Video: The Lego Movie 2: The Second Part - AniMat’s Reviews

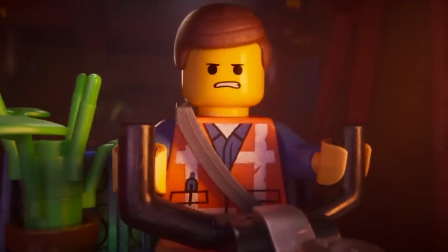In a way, the story has the core of what made the LEGO Movie memorable, but not the quality to support it.
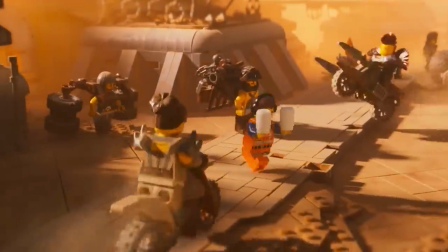The Animation What could debatably be the most praised and innovative element of the first LEGO
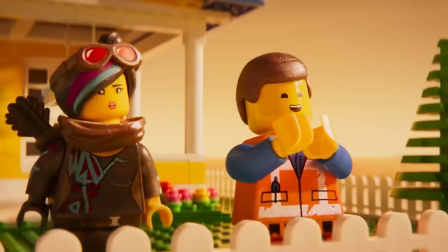Movie is the animation and the way it brought the LEGOs to life that no other movie had done before.
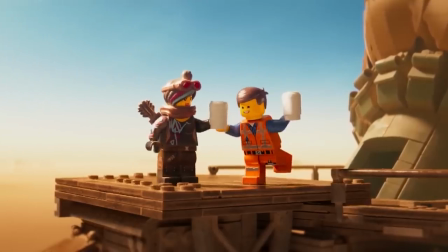Thankfully, unlike the script,
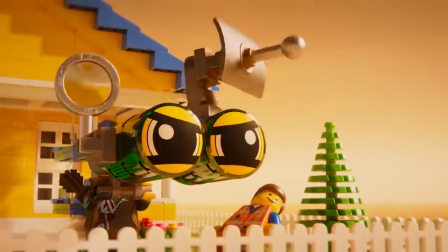the visuals are what this film successfully recreated the most from its predecessor, and even going beyond that.
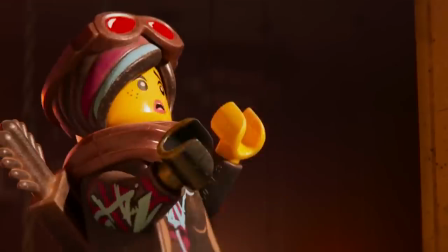Like before, most everything that's on screen is made entirely out of Legos,
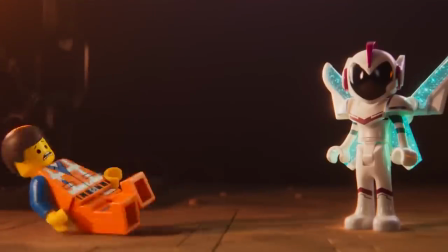from the world that they're set in, to the characters that inhabit them, to even the effects that show fire, water, shattered glass,
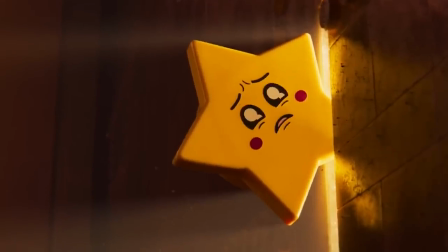lasers, and more. The effect also helps when there would be small details added to the film to look like it's literally made out of toys,
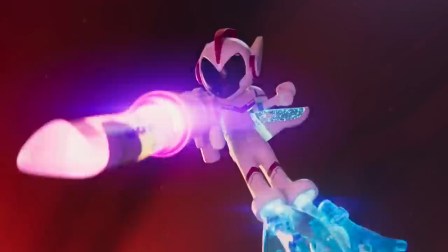where every brick and every figurine feel like they're built out of plastic.
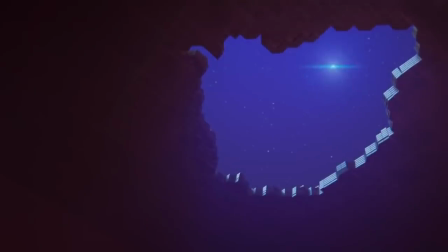As for their movements, admittedly, it even fooled me in the first thinking that some actual stop motion might have been involved.
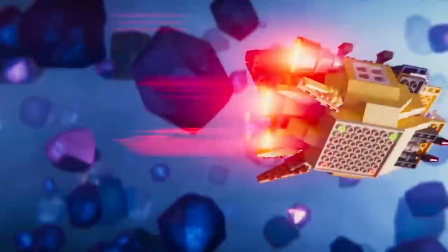But nope, it was all CGI where the animators only work within the Lego's limitations and put the speed of the
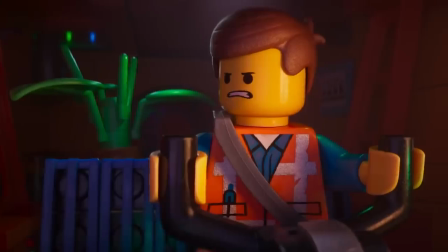frames a little low to bring out the illusion like this was crafted like a stop motion film where the puppets are Legos.
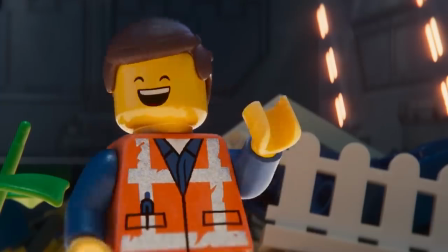Add in the other parts like a vibrant color palette and some fast-paced action to make the scenes intense,
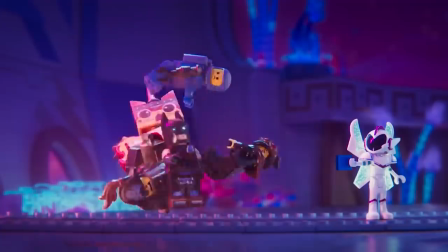and at least we could say that the movie is visually like the first film.
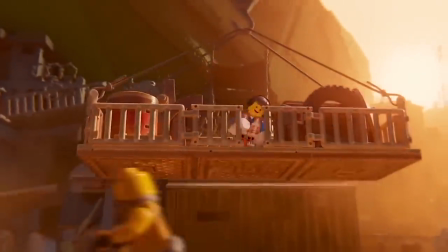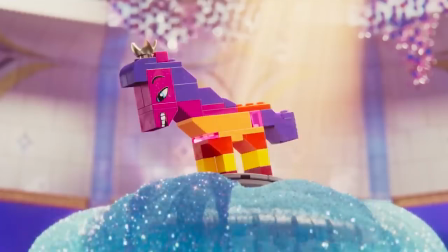But it wouldn't just end there. The feature also found a way to add more into what is already crafted so well.
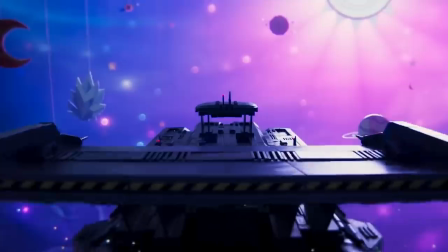The most noticeably unique addition is the difference between the imagination of the brother and sister,
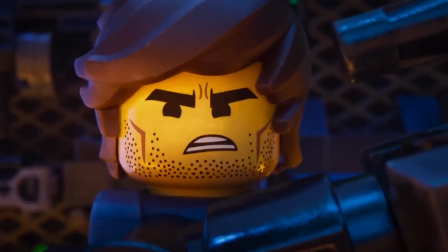where the guy is more apocalyptic and has an edgy mood that wants to put emphasis on being tough and brooding,
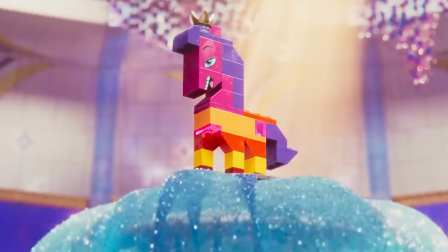while the girl is a lot more sweet, colorful, and would even incorporate other materials like paper and glitter to present her world.
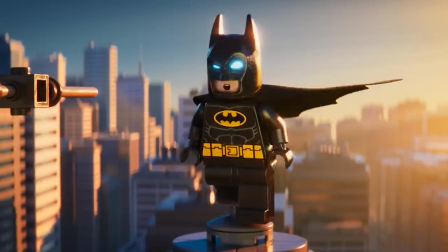Also, as a nice touch,
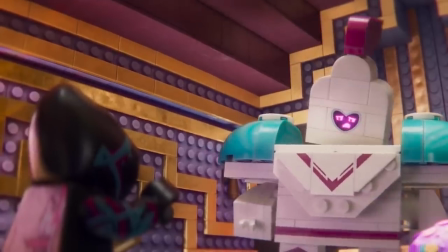some of the characters in the Sistar system would actually be LEGO Friends figurines to show how Sistar is a world made to be targeted for girls.
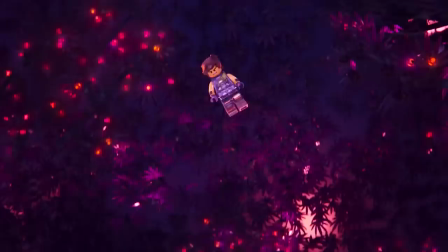If there's at least one good reason to come back to the LEGO movie world, it's to experience the great animation all over again.
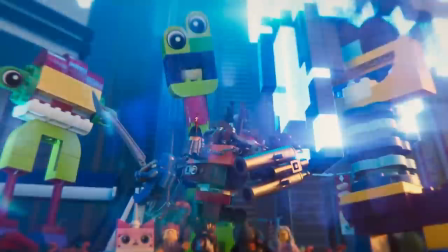The Characters. With a whole world of LEGOs, the many inhabitants in there have returned as well.
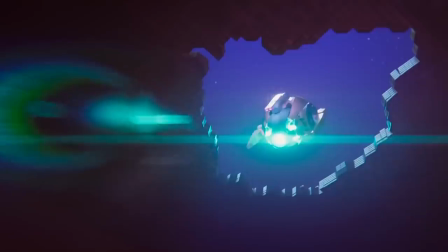The only catch though is that, while on the surface they are a lot of fun, there isn't a lot about the gang when you want to know them.
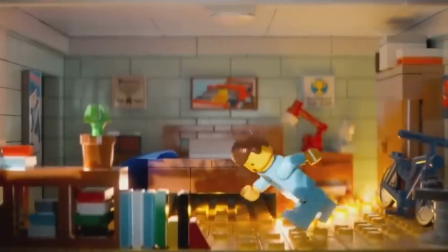Let's begin with the special himself, Emmett. I don't know about you guys, but for me, Emmett was the weakest element of the first movie.
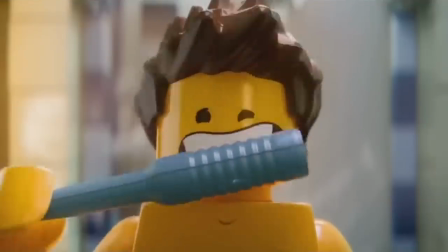Not only a prime example of the bland archetype of a nobody becoming a somebody,
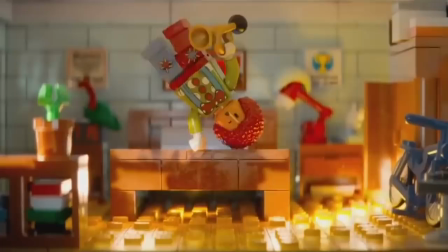but the only thing he brought to the film was his one-dimensional naive nature.
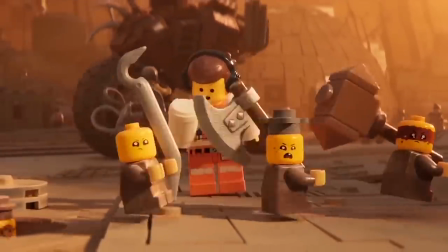In the second film, he did slightly improve as a character with an arc where he has to learn how to become
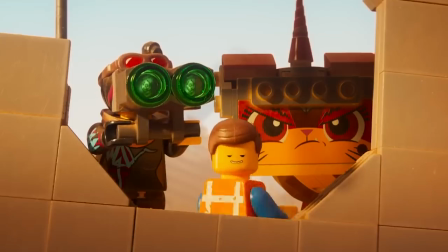more tough and hardened so that he can fit in his new apocalyptic surroundings and have the right attitude to save his friends.
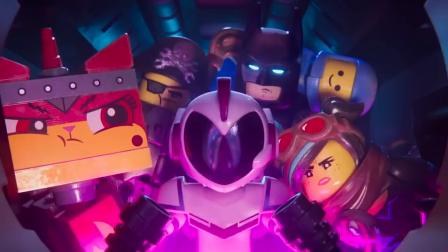Speaking of which, his buddies Unikitty,
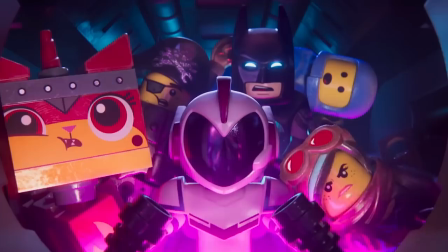Metalbeard, and Benny would all be taken to the Sistar system and experience what kind of world it is compared to their old home in their own unique way.
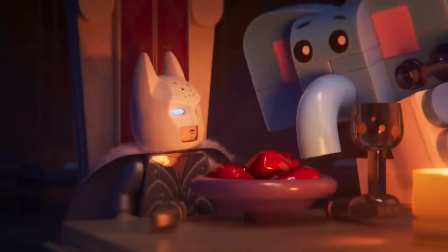They don't add in to the movie further than that. Other than Batman, of course, being the prominent satire of the Caped Crusader.
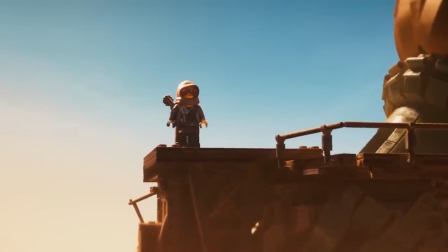As for Wildstyle, or now that we know her as Lucy,
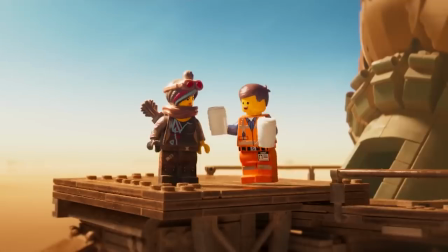it's like the movie wants to expand her character by building up that she has this secret past that she's trying to avoid,
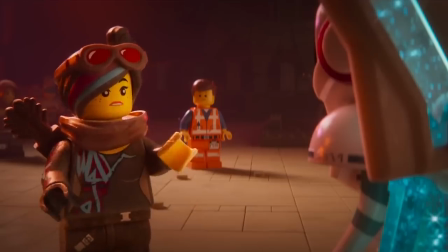but it turns out that all the build-up was just for the sake of a gag at the end of
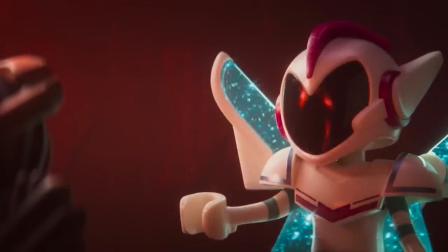the film, making her development feel nearly pointless.
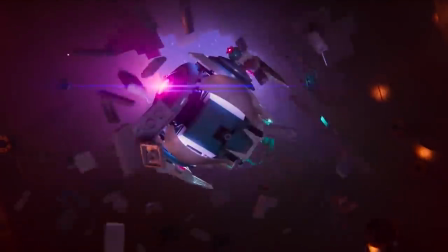As for the new characters, it will be tough to describe them without going into spoiler territory, but I will do my best.